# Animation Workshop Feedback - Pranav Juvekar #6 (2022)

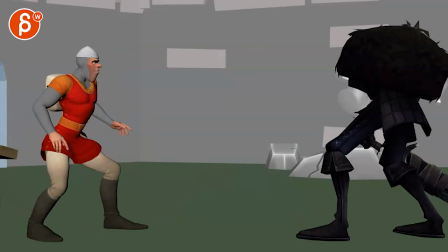3s
all right let's play this from the beginning there is no sound
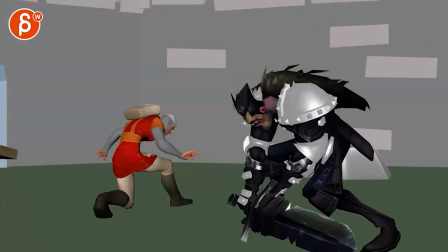10s
dragon's lair modeler it's cool looking character what is that oh
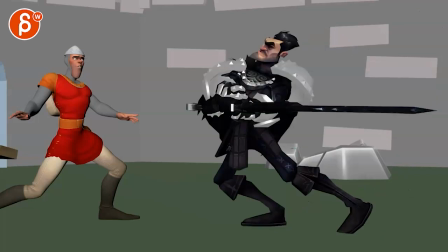18s
that is the wrong tool there you go my question immediately is can this character
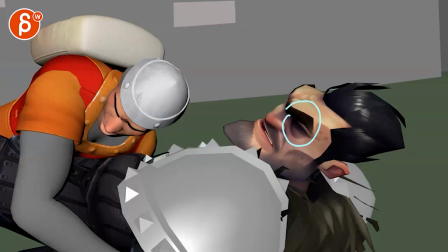24s
not open his eyes is that part of the the rig
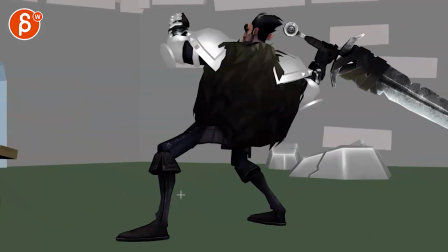33s
is that maybe why he's constantly missing just
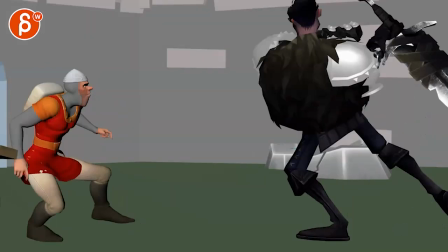37s
curious because that might you know change some some ideas and
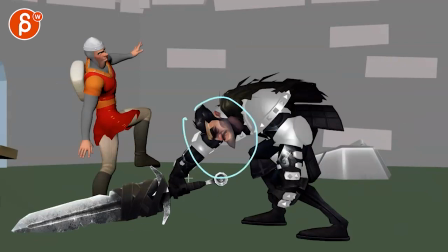42s
how you would approach things uh in terms of the fight you know is that just the model like that can you open the mouth but especially the eyes the other thing too is as a
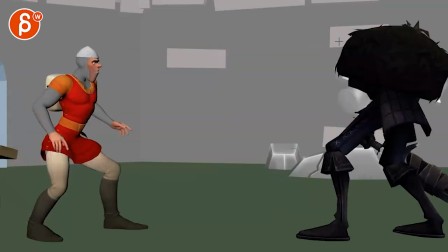52s
beginning when we start it's kind of hard to see what is going on i'm not sure what this shape is i I get this, and then it gets a bit muddy. But I have no idea what's going on. Is that the body? Is that a weird head? Is that the chin? Is that eye going to open here?
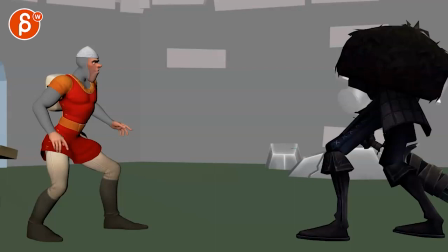69s
So I think right off the bat, you want to be just a bit cleaner in terms of the posing. This also feels just a bit curved back. I don't know. What is he doing afterwards? He gets up. I don't know.
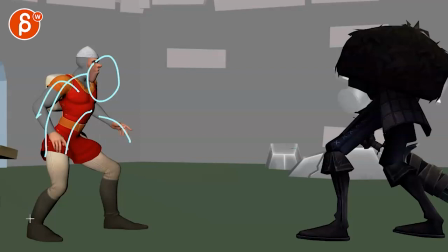81s
To me, it would be something where he's more bent over. and he's just you have a nicer c-curve like that and then as he's
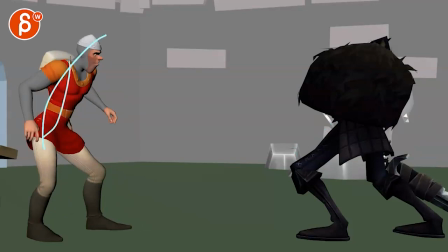90s
getting ready to attack that's when he straightens and then he can go from that and reverse it into this and then into that
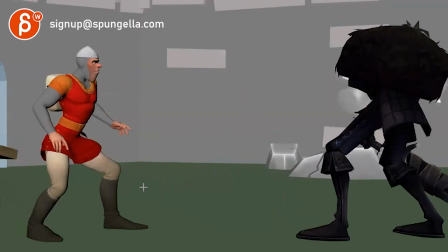103s
and then looking at the right one let me just bring this in because i'm slightly at the edge here but it's a bit edgy there having
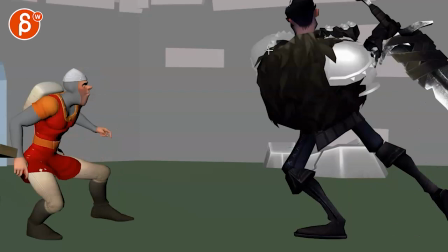113s
a tangent again we don't quite understand that pose so the question is is there a reason why you're not showing the face basically i will keep things a bit more you know visible where we understand what we're looking at and then potentially
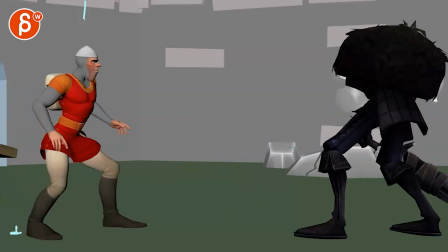128s
maybe zooming out a little bit he just has it just enough room he just feels a bit crammed then
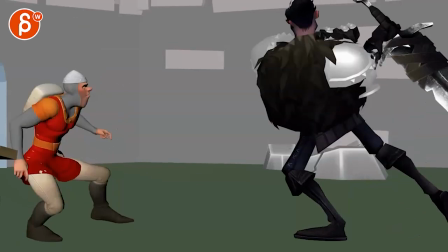134s
when you do this again we have let me go a bit lower we have the edge right there
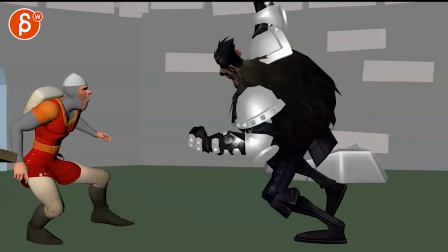140s
right there everything is so cut off and it's already difficult to understand what's what that character is we don't see the sword here then watch out you got i would clean this up where you know i don't know how far you want to go with the foot or because right now we don't
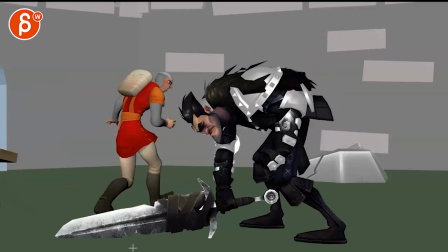157s
see the knee this has it overlap there again it's it's i know it's so rough in step poses but you want to keep things as clean as possible even all of this
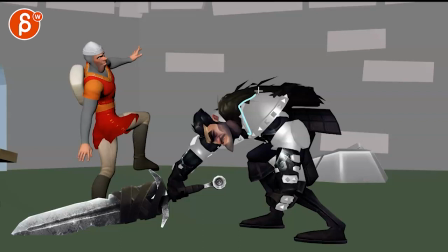166s
is to me overlapping where there's so much stuff going on with his detail there on the rig that it's just i
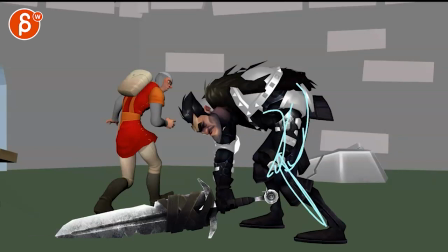175s
think you want to keep things as clean as possible even this that arm that flows into the leg this has an overlap there the knees overlap could we get this
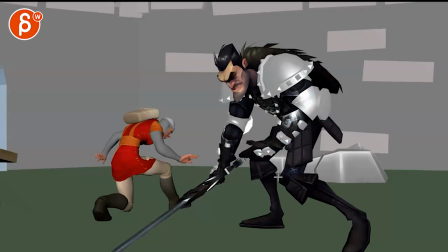183s
a lot cleaner this forearm gets into the the thigh almost a tangent there and then let me hold on
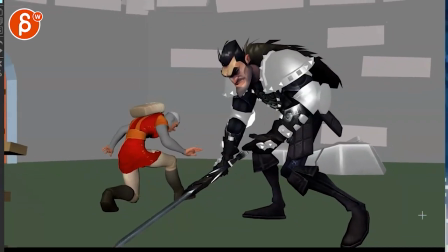193s
i will show parts of the player here again we're having a tension right there
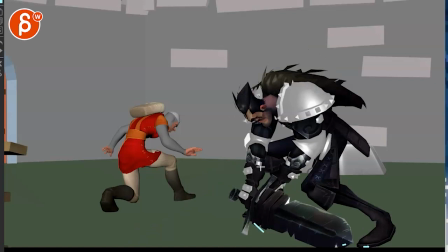200s
still right there it's just it's i think it would help you just zoom out
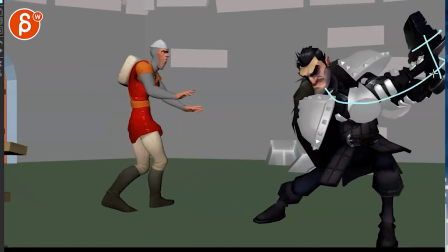205s
the camera because then you would have a nice pose where you can see a bit more with the swords this is a bit too at us you want to i will bring out that foot like this or maybe make it i don't slightly broken and like that but when you have a knee
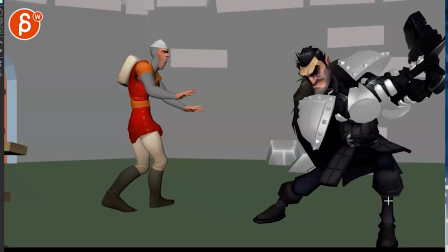218s
coming towards you this just feels more like a peg leg like a pirate leg versus actually seeing the foot understanding the structure of the thigh the knee and the leg
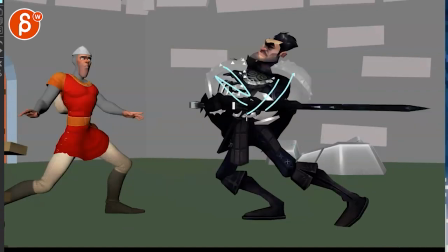231s
that gets a bit well again like we don't i don't see his arms at all i just see something in a sword where you could maybe keep that here we can see the negative space there hands and then the sword there what is he doing he's doing
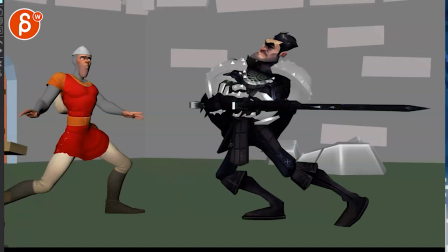248s
this is a strange thing as well because he's back there now suddenly he's back there has he
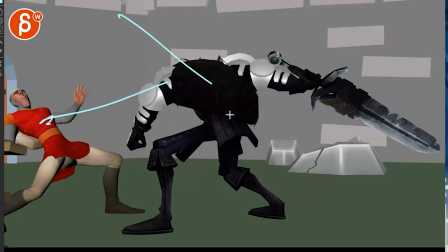254s
where's the swinging frame where i would have a few more breakdowns to show this this is a cleaner be nice to have the head here but at least we see a bit more we understand the
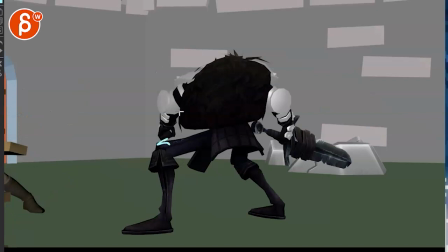265s
structure of it better again some tangents there and
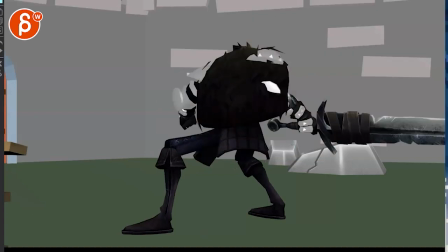270s
we're losing kind of the structure of it all still got some tangents
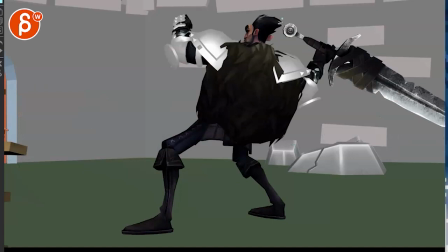275s
that gets better again a bit close here we're kind of losing the elbow be nice to get that full structure of the arm then we have that that's
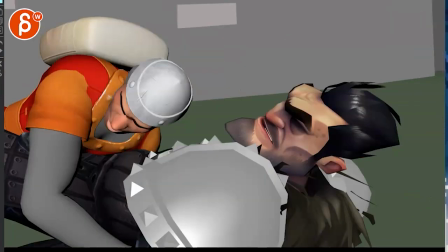295s
that's okay being here
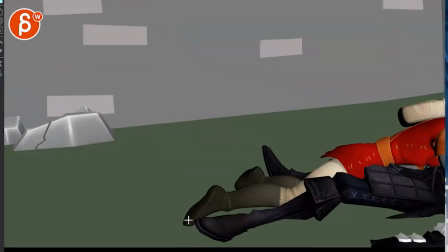301s
if I look at the timing it seems okay I mean you have the
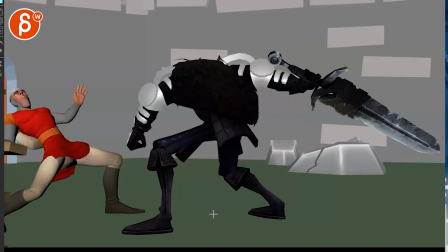308s
again that just needs more breakdowns that's so incredibly fast
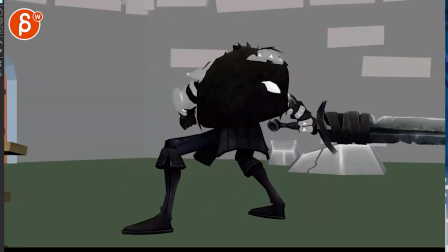311s
and then you want to look at i mean he has such skinny legs
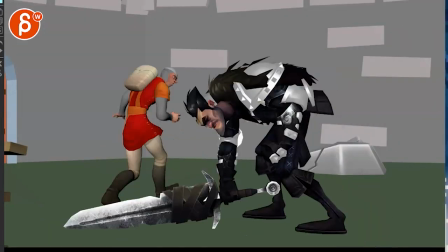317s
and i mean his arms are i guess okay like yosaf you want to
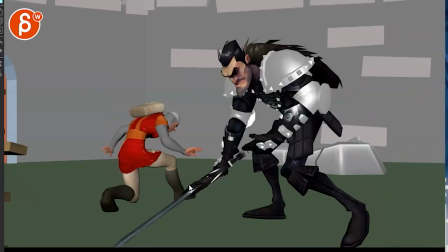322s
play with a in terms of like the silhouette i would rotate that sword a bit so
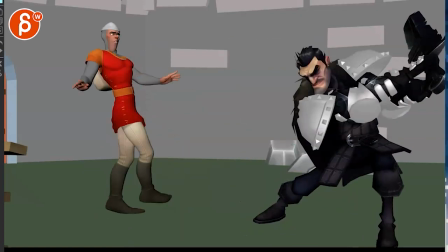327s
it's not so flat we always see a bit more such a huge structure so that we're not in this
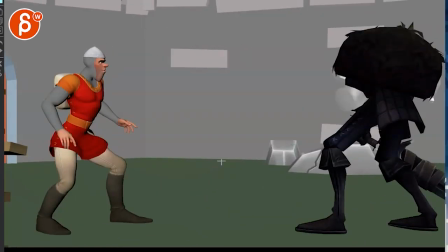332s
you have another one here hold on frame by frame so as you do your silhouette with the body
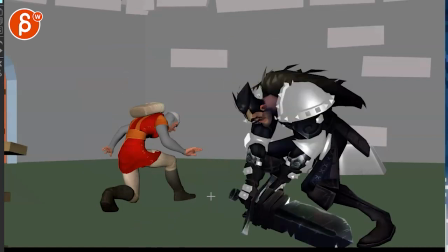338s
it would also be adjusting the sword rotation so it's not so flat here and there's the one where it's in front of the body was really flat right there
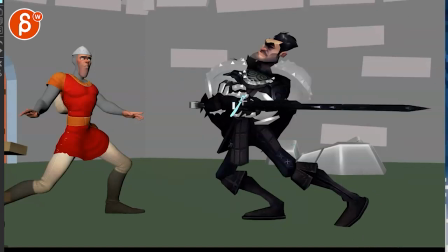347s
so rotating this a bit to get more of
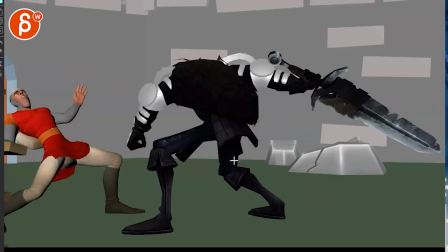352s
that flat shape you know something like that but then you have to play with is this heavy for this character because when he swings like this and now he has that on one arm
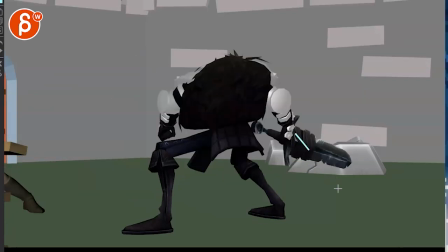362s
and all the weight is here is that going to fall down more maybe drag a bit on the floor because now it just only goes from here down and then up again if he was blind in this it would be really messy
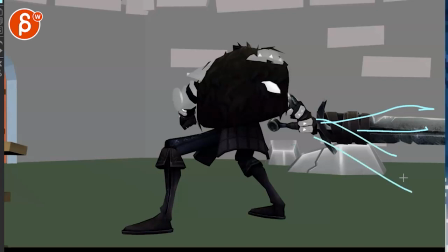376s
and with the tip straight and not dangling down again to me the weight is gone for this
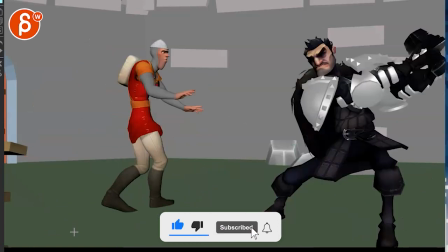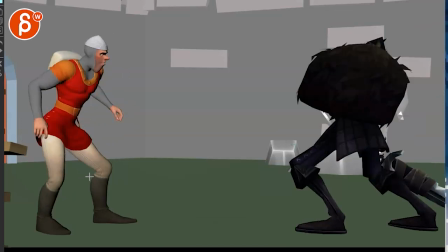388s
for Dirk it's okay character's Dirk goes out but it's a bit
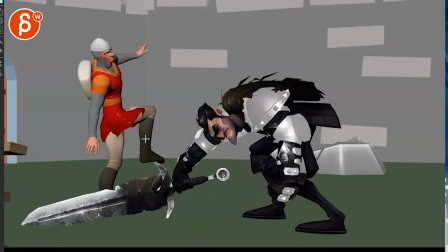395s
he gets so small I don't kind of lens you have there
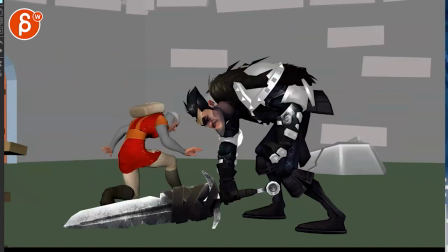400s
if you look at when he goes over there it just doesn't feel like he takes such a huge step away from camera but then i look at the head scale
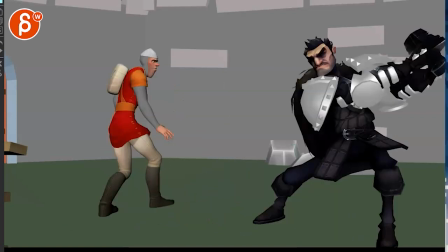406s
it's so different but
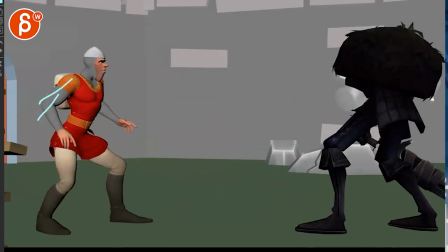410s
he i mean he's generally okay i would probably also bring out that arm maybe but at least there's a color silhouette but then your fingers form a tangent right there that sleeve line forms a tangent there but
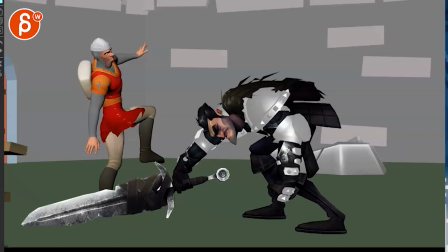423s
he reacts to it i think that's a it's a fun pose where i will probably again bring out that arm just a bit more and maybe the leg a bit higher. So it doesn't look like he's stepping on the sword there.
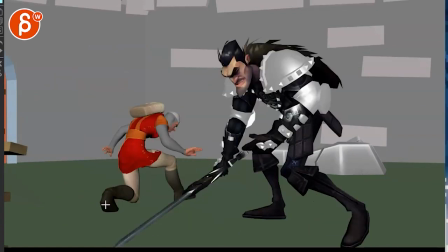436s
This just feels a bit odd where he pivots off of this foot here, right? And then we go back and it's pretty much in the same place.
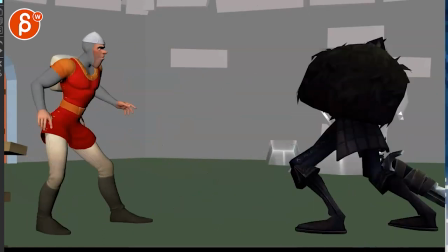443s
It's good that he takes a little step, but it almost feels like I need to be in this spot. Let's put some onion skinning here, right?
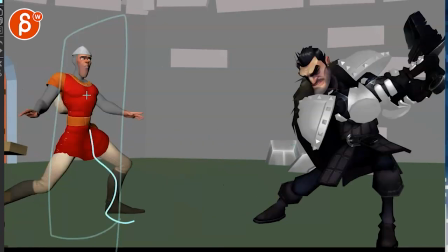450s
So he's here, takes a step, and then he needs to almost try to be almost back in the same spot, which feels a bit unnatural where to me,
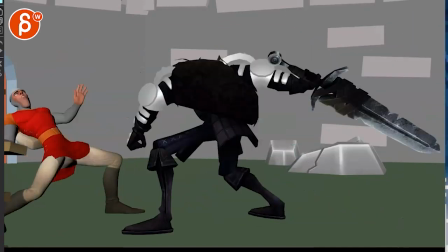459s
if he goes like this, why would he come back it's almost like you want to stay there and he will try to hit him over
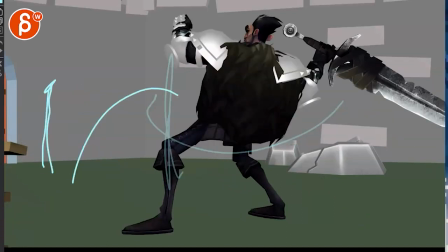465s
there but then he would jump back maybe you would see him here and then he would jump but oh that's more
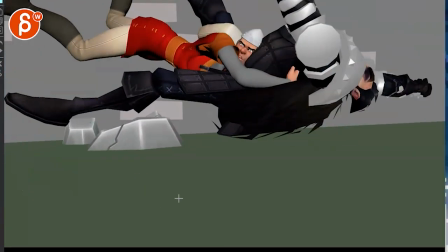472s
work to you because now he's not off screen you have to animate him but just a thought there but